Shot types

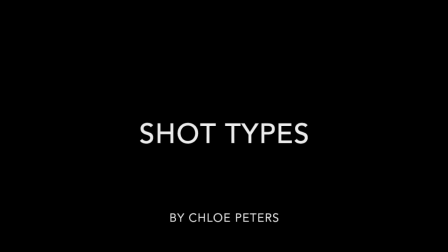I have created a presentation on the different shots and camera angles that I will use in my trailer. I feel as though this is important as the camera angles and shots really impact upon each genre of the trailer and really add to the suspense and impact that you would want to receive.
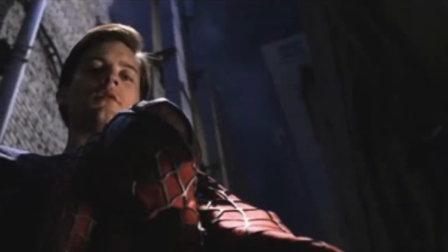The first shot type is a low angle.
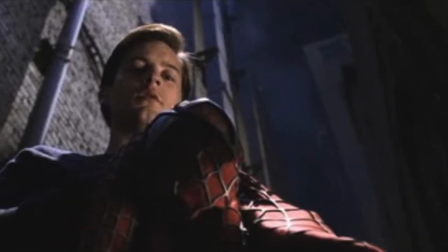A low angle shot gives a character a lot more power, and in my case I will use it for in comparison with the villains and victims.
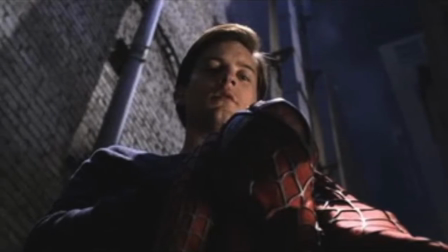This is a very common but effective use of camera shots as it's quite subtle but it has a large impact.
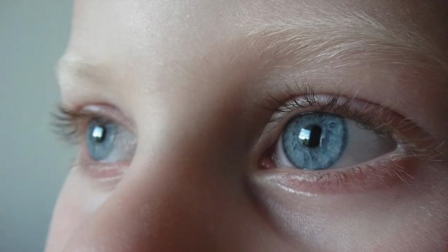The next shot is an extreme close-up. An extreme close-up is good to use in an intense situation as you can really get a good look of the character's expression and what's going on in their face.
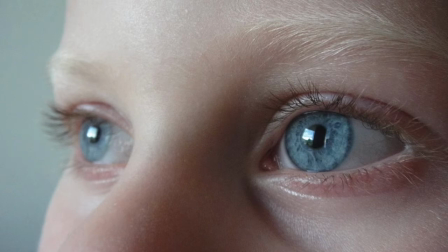It is also good for when you're focusing on two specific different characters. This is so you can pick out the contrast in one another due to them normally being polar opposites, so you're able to see the expression on one in comparing to the other.
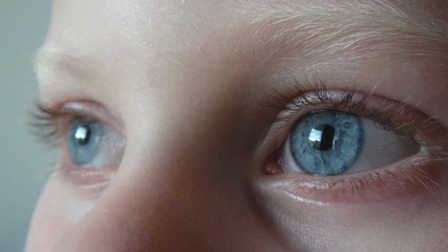I am planning to use this shot type a lot in my trailer as I feel like the intensity can also make the viewers feel a bit uncomfortable, and that's almost what I want to display in my trailer as I feel like this goes really well with the thriller genre.
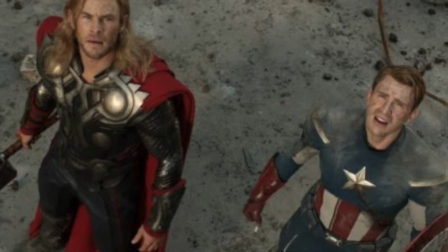A high angle shot is quite similar to a low angle shot as you can really identify the characters through these camera angles.
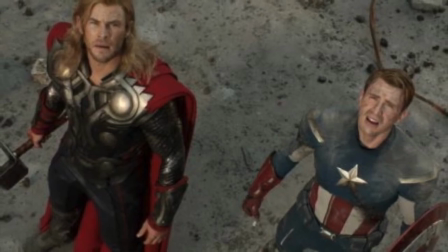For my trailer, I plan to use a high angle shot a lot to show how powerless and vulnerable the victims are,
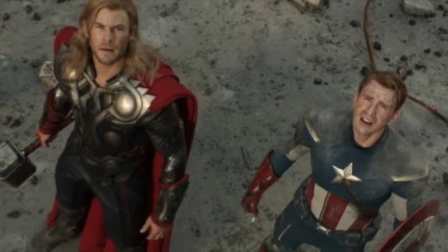in contrast to how powerful the villain then is.
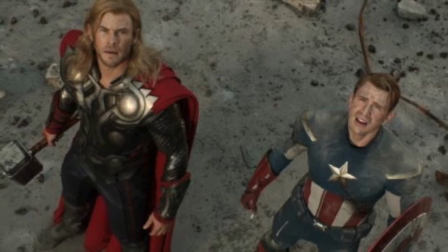I think this really gives a good impact and shows how scared you should be of the villain, and almost makes the viewer as well feel quite uncomfortable.
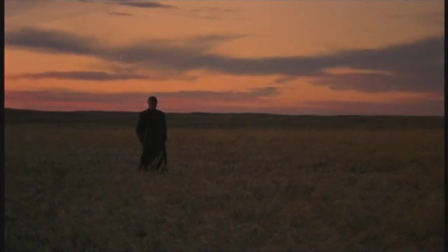Long distance shots are used quite a lot in trailers, so you can get a good image of the scenery that you will then see in the film. I really like these shots as I think they offer a lot of impact. That's why I plan to use a lot of these shots in my trailer.
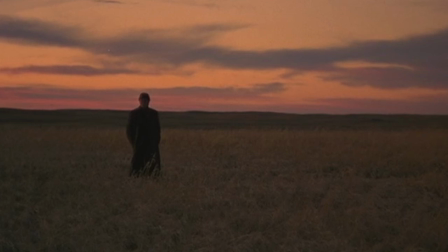I think these angles are great for the running through field clips and make you feel as though you were actually in the trailer as you get to see so much of the scenery around the character.